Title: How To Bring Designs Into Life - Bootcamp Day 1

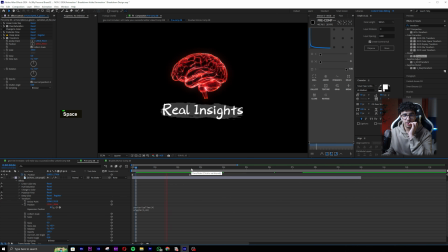(24:43)
So it's gonna basically give that shaky look, the Ali Abdal type of shaky look. You guys can see. I think the posterize time can be even lesser, 2. Yeah. Now I want to do the same thing for rotation. So hold Alt, copy, paste it. So now basically there's gonna be also for rotation, but you can see the amplitude for rotation is too much.
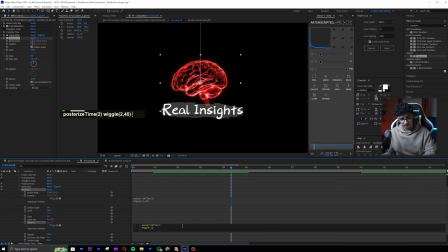(25:02)
So let's decrease the amplitude to like 5, basically how much it's gonna rotate. It's only gonna be 5, not much. I think posterize time being 2 is too less, but what I will do is I'll decrease the wiggle to like 20 and I'll make the posterize time 4. So it is almost unnoticeable. Now let's have a look of it from outside.
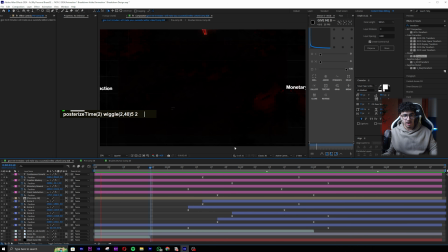(25:22)
You guys can see, basically now it feels way less dry, just by moving one more thing on our screen.
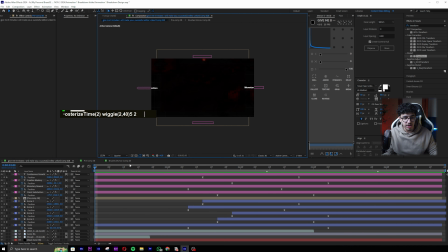(25:29)
Now one principle of design is that you cannot have like things over here that kind of pre-exist in this way. It makes it look weird. But why do I say, like, why did I not comment about this just pre-existing?
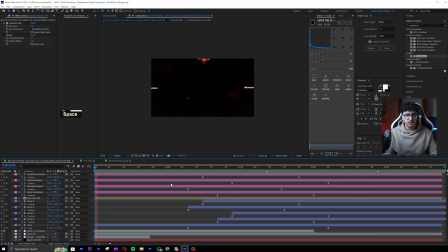(25:44)
Because we're gonna be doing a camera animation which is pretty much gonna hide that, okay?
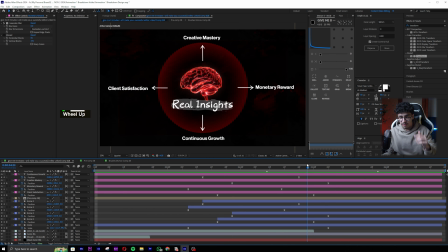(25:49)
Because I have anticipated what I want to do. I have an image in my mind of the animation that I'm going for. You get me? That's why. So yeah, now adding this definitely made it way less dry. One more thing I think we can do is maybe we do this for the text animators as well, perhaps.
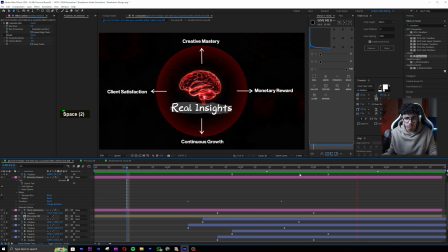(26:07)
No need, maybe no need. Okay, cool. This is how it looks for now. Okay, this is how it looks for now. Now what we gotta do is integrate cameras.
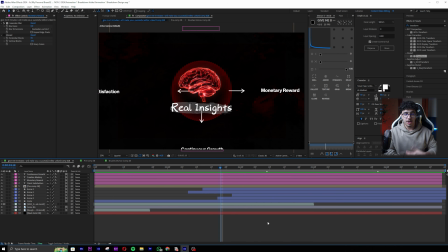(26:17)
I know we're diving into more complex stuff, but pretty much what I want you guys to do is understand my thought process behind things, to be able to animate more things, and to get to like a better outcome. Let's start with the camera movements. That is something that is very important because a part of this video is for you guys to
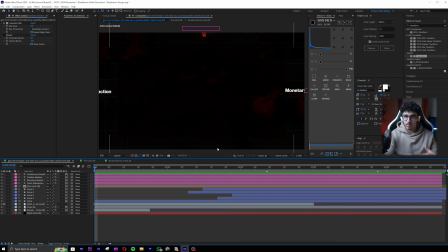(26:36)
understand keyframes and animation and the thought process a little bit behind it while practically doing it. And another part of it is camera movements. Now, camera movement is something that I see very, very crucial. And if you really don't use camera, then you're missing out on big stuff.
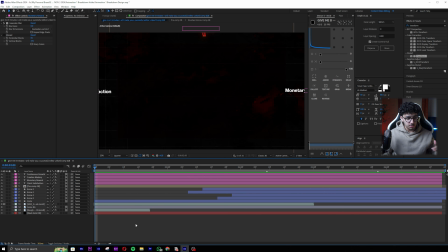(26:53)
But yeah, let's start with camera movement and I'll break it down to you guys completely from the fundamentals of it.
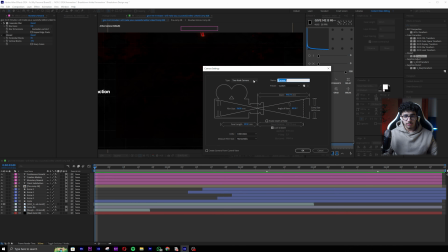(27:00)
First thing you want to do is create a camera and make a 1 node or 2 node camera, doesn't matter. Okay, let's go for 1 node and make the mm 50 mm. All right, and then just have these settings and click OK.
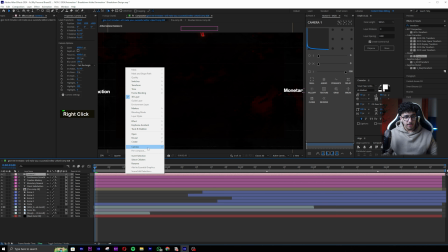(27:14)
Now once you click OK, right click on it and pretty much create camera from orbit null.
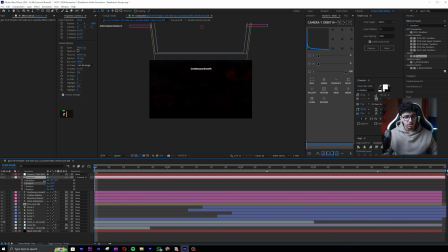(27:21)
Now what does an orbit null do? See, if I try to rotate my camera, it won't rotate, but the orbit null can rotate it humanly.
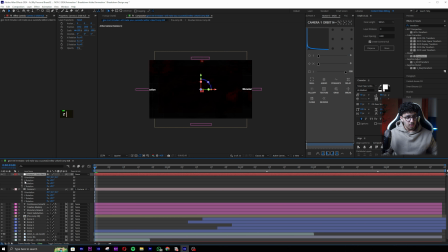(27:30)
You guys can see. Okay, now everything is already 3D. So one other thing is that if things are not 3D, then just make sure these things are 3D.
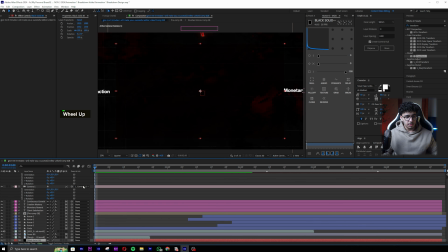(27:40)
As for the black background, don't make it 3D. But yeah, anyways, this is what we have with the orbit null.
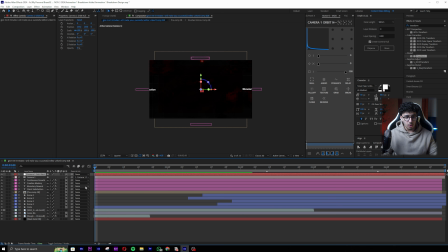(27:45)
And now we want to connect more nulls to the orbit null by pretty much just right clicking, going to new, and then null, and just duplicate this null 2 times maybe. Yeah, 2 times or 3 times. I just do it 3 times first. And now we want to parent all the nulls sequentially.
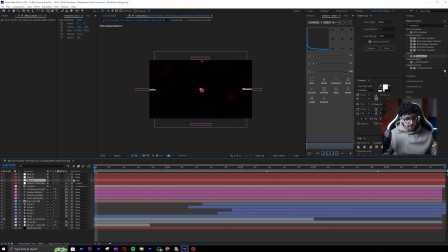(28:03)
So null number 4 is going to be parent to null number 3, null number 3 to null number 2, null number 2 to null number 1. Okay, and make sure all of these nulls are now 3D. Now what I want to do is initially when I have a scene like this,
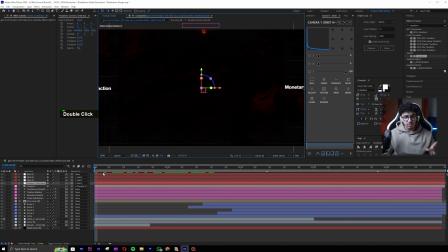(28:18)
I always start with some sort of a nice movement, which is like coming out with a zoom out. Okay, so what I want to do is like until over here. By the way, let me make the time code 0. So start time code 0. Okay, now I want to go like 2 seconds or until over here, and I want to do a good zoom out.
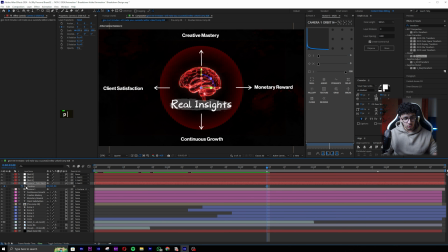(28:37)
So I'm gonna go to my orbit null, go to position by pressing P on my keyboard, go in the starting and just do a zoom in like this and see what happens. This is what happens. It looks like it's coming from like a zoomed out.